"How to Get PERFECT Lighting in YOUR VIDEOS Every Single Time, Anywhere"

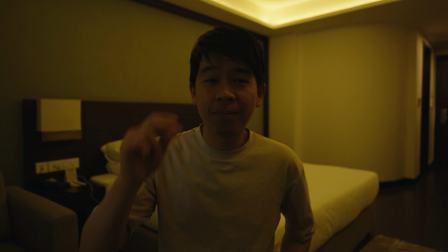Today we're going to turn something like this to look like this. So welcome back to another video. My name is Marcel and I am still in Nepal. I'm in Kathmandu actually after a week in the jungle and a week trekking. Look at those views. I just thought I would make this quick video on how to light a hotel room with minimal equipment. So I'll talk to you about the equipment that I brought on this trip. I wanted to travel light on this trip, but I still wanted to bring proper lighting to light an interview that I was supposed to do, but unfortunately that did not happen. So I thought I would just light myself in this hotel room. That's just to show you how you can light yourself, how you can get good lighting if you're filming from a hotel room like I am right now. I'm gonna go over the equipment and the lighting that I'm using right now for this video. So let's get started.
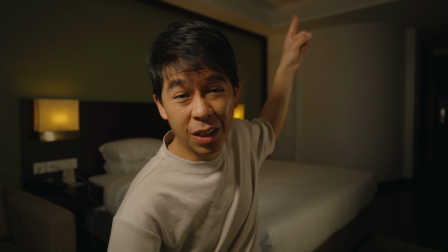So first of all, let me turn on the house lights or the hotel room lights just to show you how hideous that looks.
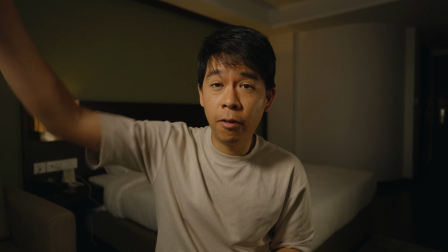Well, that's hideous. I'll turn off my key light first and show you.
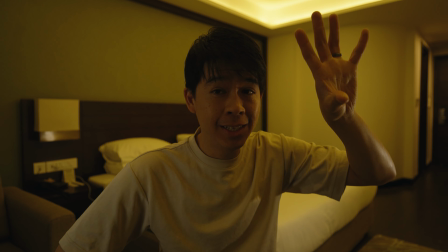So these were the lights that were on in the hotel room. As you can see, you know, it's a nice ambience, but it doesn't look great for my video.
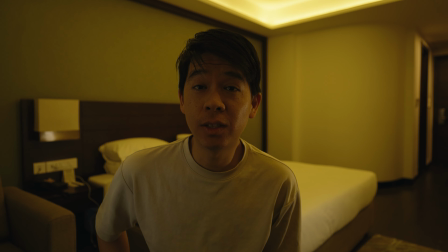So the first thing I am going to do is to turn off these house lights because they're hideous,
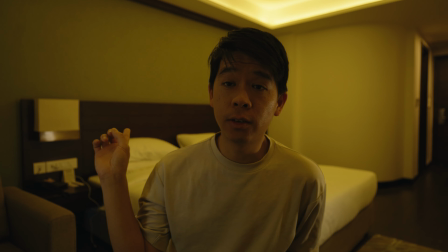and I'm going to turn on, as you can see, there's a lamp here, right here,
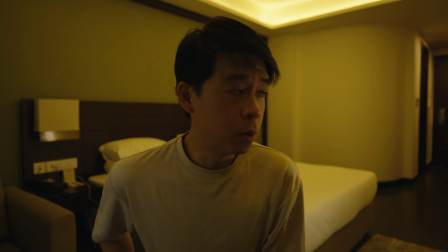and this one right behind here, but I'm not using that one. So let's do that first, and then we'll go through the next setup.
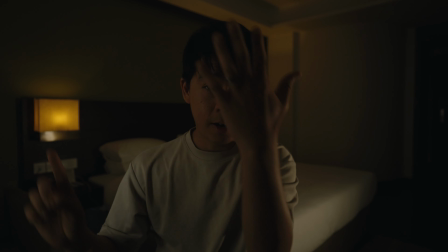So my background is looking great. Obviously right now I am in the shadows and I am not properly lit or properly exposed,
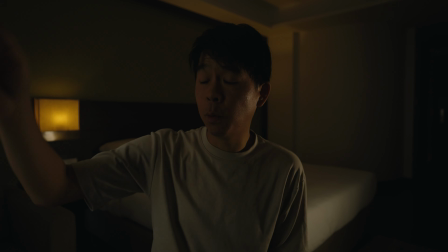and that's why I'm going to either use a window or use my key light that I brought, a super portable small COB light from June that I talked in another video, the Moelis X100, super portable, and it's super bright. I'm only turning it on to 4% and it's already bright enough to just for this individual setup.
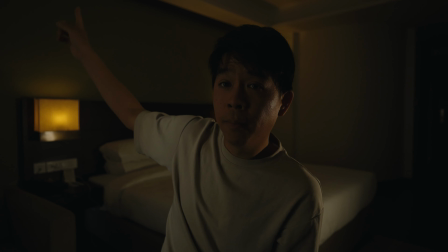I could also put it right somewhere here or maybe around here and then point it to the ceiling
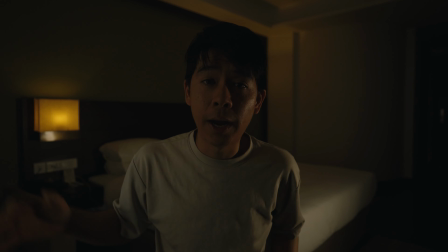and just blast off the light because there's just so much power and just give me overall ambient light. But it's not what I'm going to do for this particular setup. So let's move ahead and turn that on.
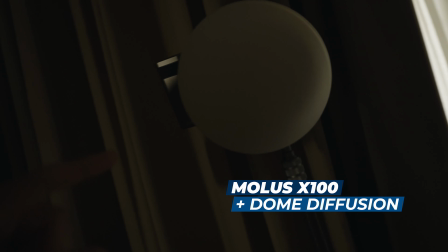So let me show you what I mean. I have the Moelis X100 with the dome diffusion.
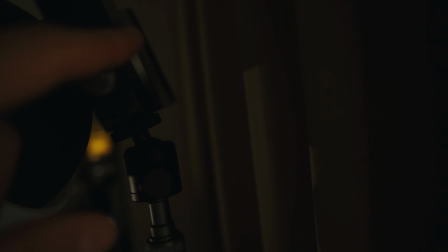This is the larger dome diffusion, and I have the color temperature here set to 5700, I believe.
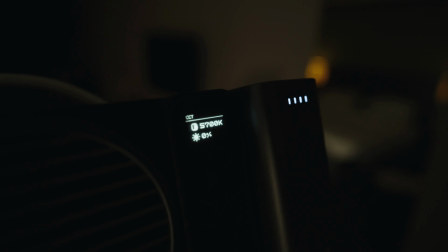Set to 5700, and let's turn this up
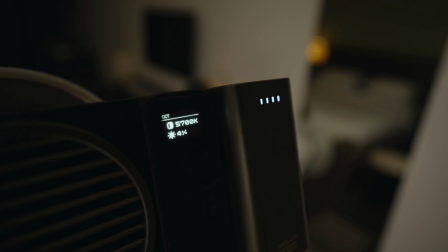to about 4%, and I think that should be enough.
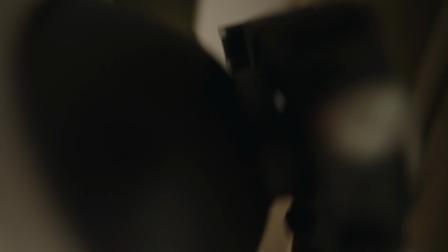And I'm running it with the battery so I don't have to plug anything in. This comes with this diffusion dome, and in terms of light stand,
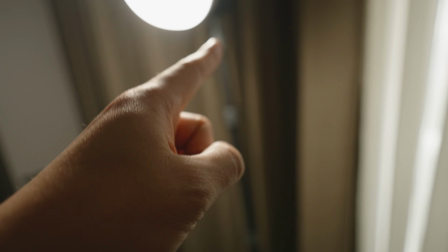I have this very light and portable light stand that can actually be really tall.
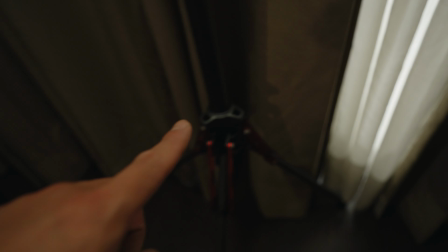I think it goes up to 6 feet or something. This one is from Ulanzi on Amazon.
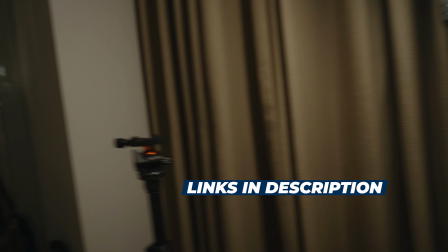As usual, links in the description down below. And in terms of tripod, I'm using this small portable.
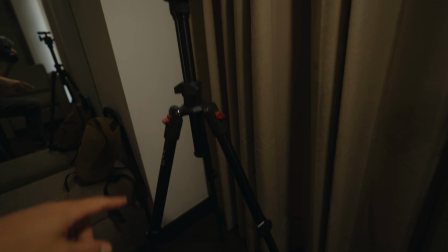There's only about 2 pounds in weight by K&F Concept, budget friendly, as well.
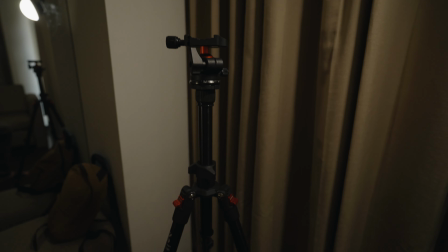Links in the description below.
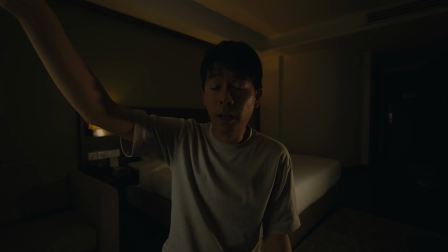So the white balance on my camera is matching the white balance on the light, which is currently at 5700 Kelvin, and that is what it's able to let me get these lights to remain warmer temperature.
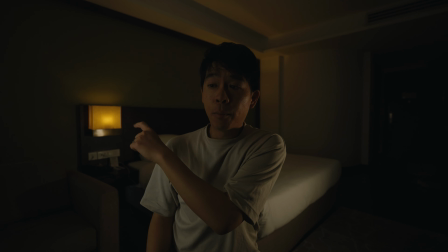Oh, here, these ones. And that way they provide a little bit of a contrast between this light in front of me and the background. So let's turn this key light on to see what it looks like in 3, 2, 1. So this is what it looks like with the key light, with that dome diffusion.
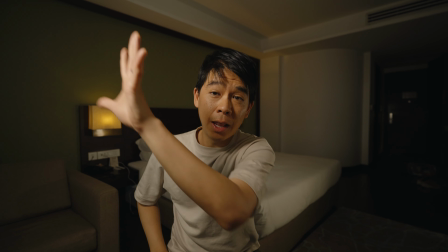As you can see, that dome diffusion really makes the light very soft on me over here,
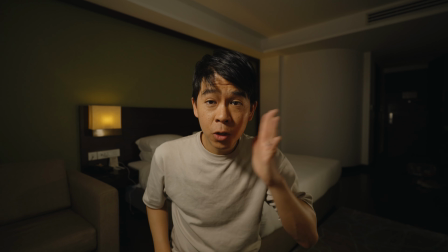and there's a little bit of shadow on this side, and I'm actually okay with this look.